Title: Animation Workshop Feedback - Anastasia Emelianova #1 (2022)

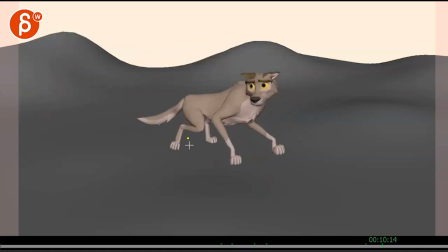(8:02)
And then changing this a bit, that feels a bit off mechanics wise and almost a bit simple,
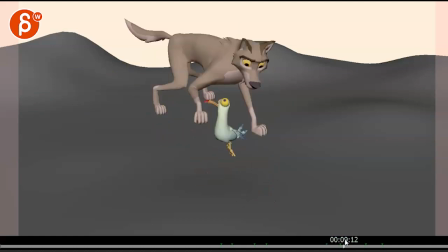(8:08)
and maybe this reaction as well, so it's not just the fly away, but so you have now the contrast of a big and a small creature,
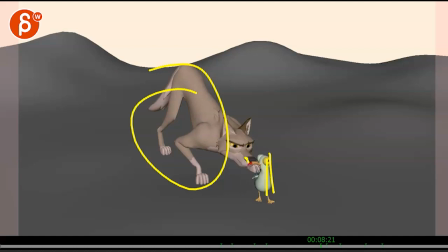(8:16)
they're face to face, and maybe even during this turn, it could just be this turn, but also the turn and the body at the end, so that the creature, both of them, right, they're like this, but then the beak is here, the head is here, and the body is here, and they both face each other.
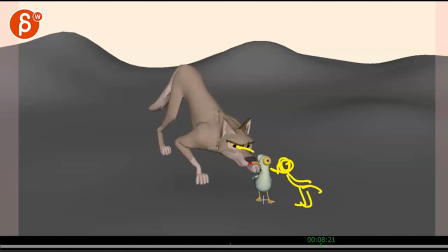(8:34)
And now, as an audience going, all right, there's a face-off, what's going to happen now? And that's your big moment.
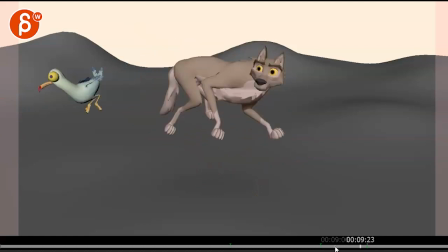(8:40)
Right now, the big moment is just flies away, and it scares the wolf, but it would be something where, what else could we do?
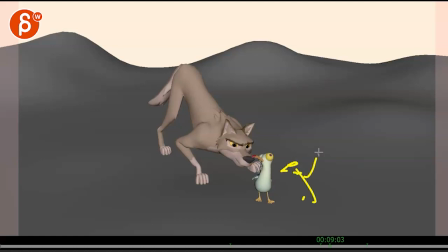(8:48)
Could the creature, the seagull, bring up its wings and go, Gah! And then head down and scurries through the legs to somewhere else. You would expect it to fly, but it's actually just kind of running past things, and that makes the creature, the wolf, go up, you know, maybe two legs on the side, one leg over here, like, what is going on?
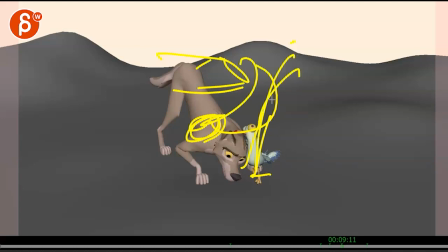(9:08)
Lifts both legs, and that gets it off balance, and then lands and falls on its back,
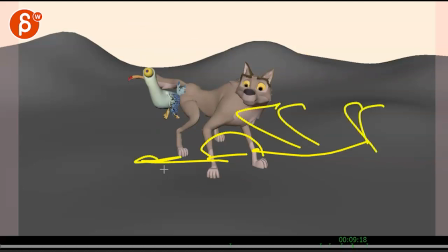(9:14)
and it looks upside down, you know, legs up, going, what did I just witness, as this thing continues to go out.
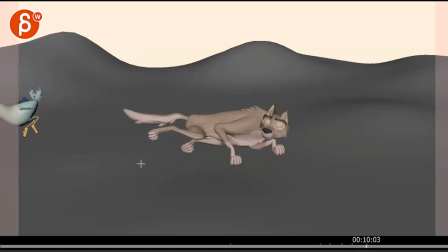(9:19)
Anyway, that's something to me where you might want to push that into something a bit more original. And I just said that in the previous critique, I know who it was, where I said, I know this is super lazy critique to say make it more original,
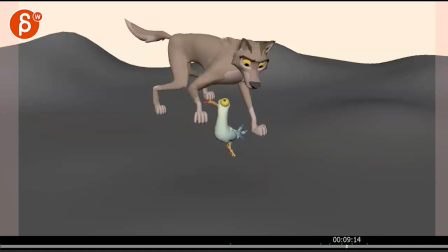(9:32)
but that's basically like, what is the thing where you can add something really specific to your sense of humor,
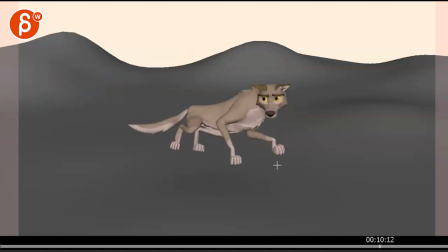(9:38)
your sense of timing, something cute and funny, like, oh, I did not expect that, versus this feels a bit general. So that would be, yeah, I don't know, that would be my feedback for that. Alrighty, thanks. All right. There's an email, you can sign up, you can start whenever you want, you can submit whenever you want, you get 16 submissions. Either way, a like and subscribe would be awesome. All right, thank you.